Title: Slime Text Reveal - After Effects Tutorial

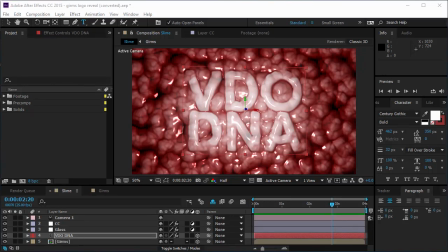[0:01]
Hello and welcome to VDODNA, where the English is bad and the tutorials are good. I'm Radbib, and today I'm gonna show you how you can make this slimy text effect.
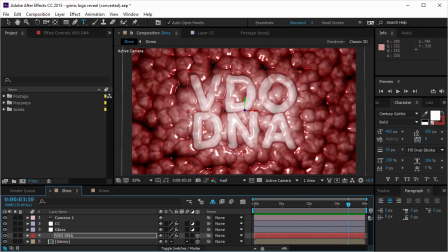[0:18]
Yeah, that's just gorgeous. Actually, this is a live text, so you don't have to write here VDODNA.
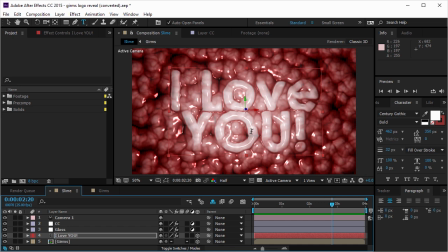[0:24]
You can actually write I love you and surprise romantically your girlfriend, or even show what is going on inside your belly after you eat a damn burrito.
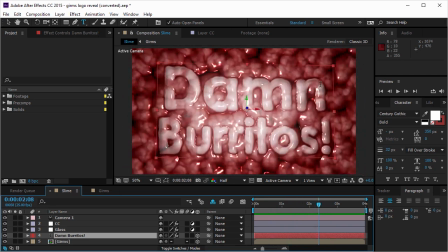[0:37]
Anyway, we're gonna go through creating this texture and this
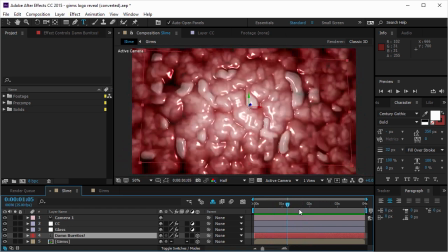[0:41]
cool slimy appearance of the text, so let's get started.
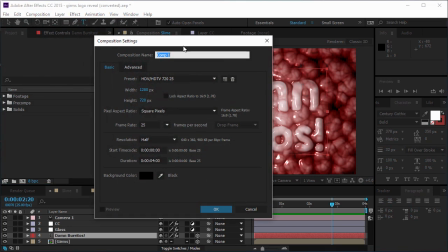[0:46]
I'm gonna open a new comp and I'm gonna call it slime.
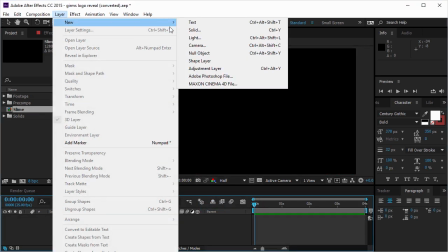[0:51]
And first of all, I want to create a new solid and I want to create the slime texture,
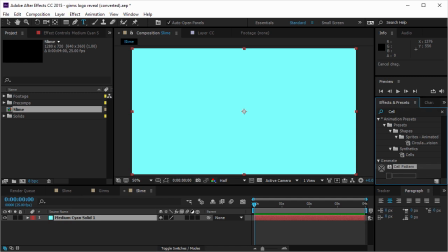[0:57]
so I'm gonna go to the cell pattern. I'm gonna put it, and first of all, I'm gonna disperse it a little bit,
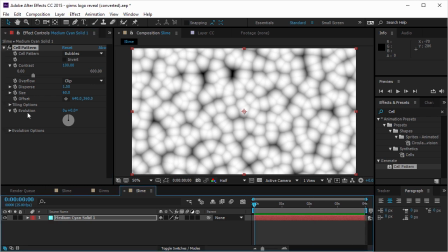[1:06]
and now I want to create an animation, so I'm gonna create four evolutions.
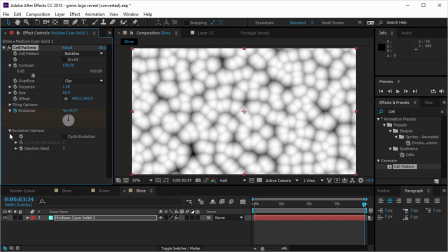[1:12]
And for that matter, I want it to loop, so actually it doesn't matter so much,
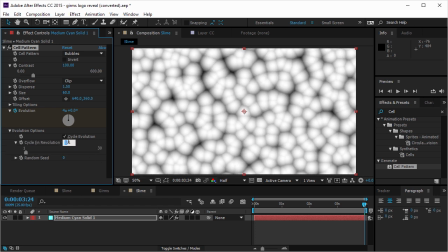[1:17]
but I'm gonna cycle the evolution, and I'm gonna call it to happen every four cycles.
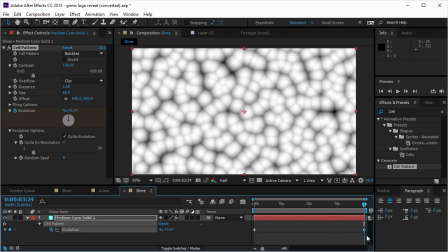[1:22]
And for it to loop perfectly, I'm gonna take this keyframe, I'm gonna alt right arrow and set it one frame forward, and then it's gonna loop perfectly.
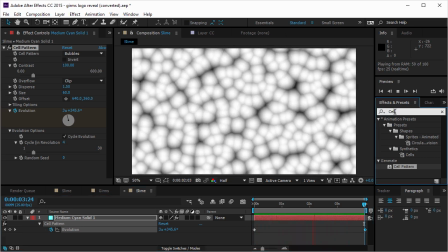[1:33]
Now I want to color this, so I'm gonna take hue saturation
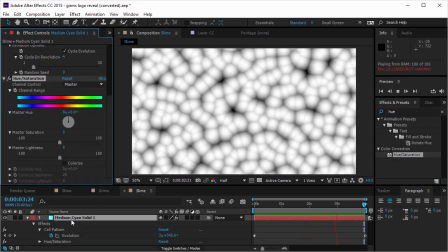[1:38]
and I'm gonna put it on the layer, and I want to check the colorize,
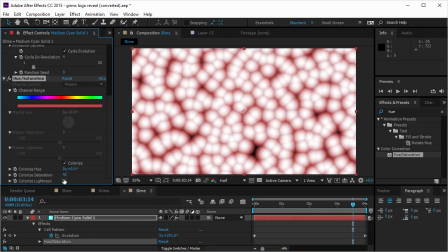[1:43]
and I want to create a little bit more saturation and a little bit less lightness,
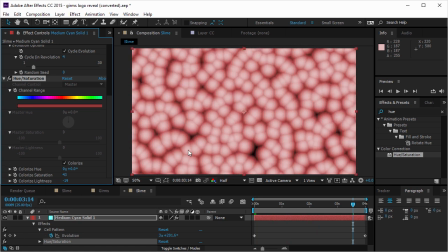[1:49]
so it's gonna look like this. So if I'm gonna create a texture from nothing, first of all, I want to create a few levels of detail. And first of all, I want to take this a little bit further because it still looks like cell pattern.
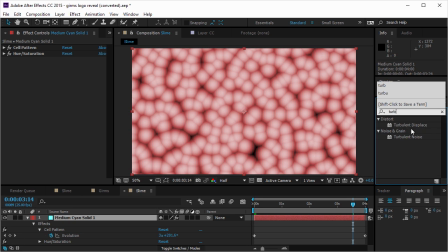[2:04]
So now I'm gonna call the turbulence effect. And I want to take the size down.
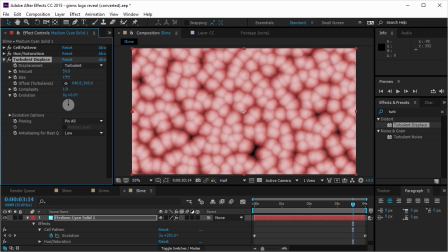[2:12]
I think maybe 10 would be good enough, and maybe check the amount, take it higher.
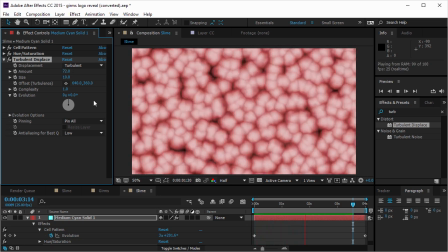[2:19]
Yeah, that looks pretty good. And now I want to create another level of detail.
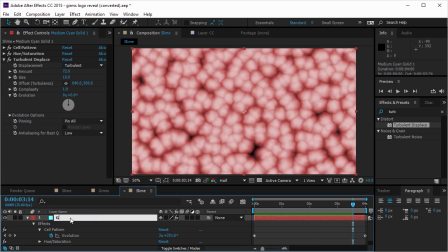[2:26]
So I'm gonna take this germ layer and duplicate it. And now I want to go back to the cell pattern and I want to make it a little bit smaller.
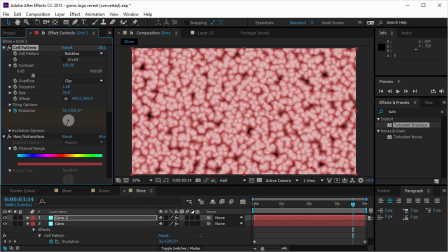[2:37]
So I'm gonna change the size from 60 to 30. And I want to go to the blending modes and check the multiply.
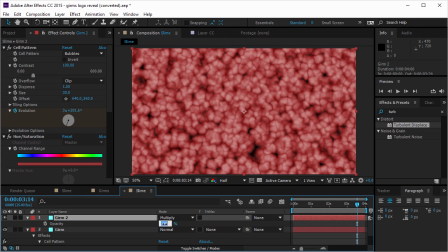[2:46]
And I want to take the opacity to 50%, so they're gonna blend a little bit better.
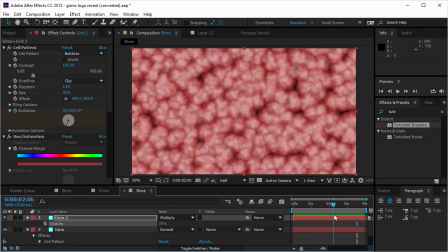[2:52]
And now I have another layer of detail. And I want to duplicate it once more.
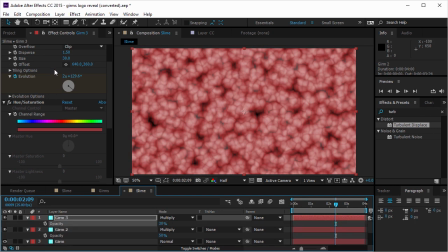[2:59]
And I'm gonna take the opacity even further down. And I'm gonna change the size to 15.
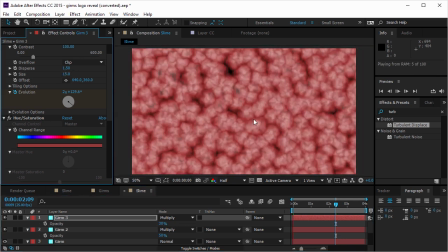[3:06]
So now I have three layers of details. And this looks pretty good. Well, looks good enough. I'm gonna take all of these three layers and I'm gonna pre-comp them by pressing Ctrl-Shift-C,
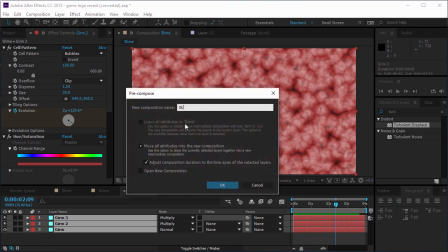[3:19]
and I'm gonna call this slime animation.
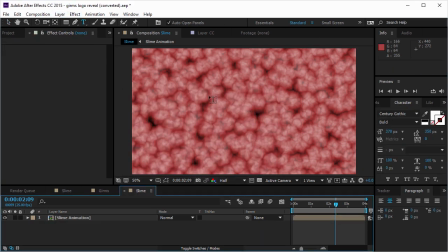[3:25]
Perfect. So now I'm gonna take the text tool and I'm gonna type VDODNA.
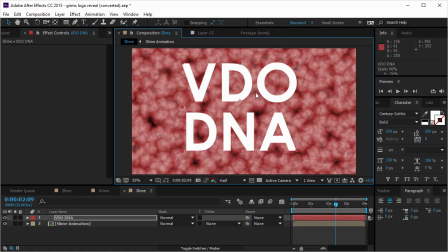[3:30]
It looks like VDODNA, but it's not VDODNA, it's VDODNA, which means, never mind.
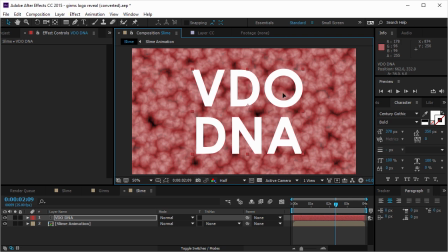[3:38]
Anyway, I'm gonna take this layer and I'm gonna scale it down a bit,
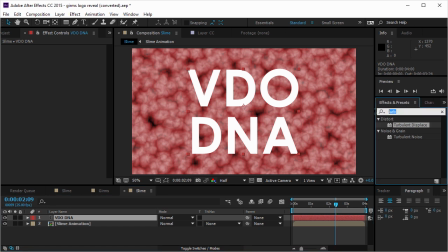[3:43]
and I want to maybe to blur it just a bit, so it's gonna blend a little bit better. And I think 10 is gonna be enough, and then I'm gonna change it if I need to.
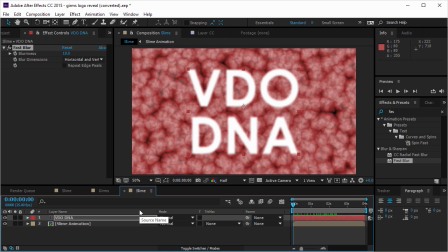[3:56]
And now I want to create the slime effect, which will make everything look a little bit more wet and slimy.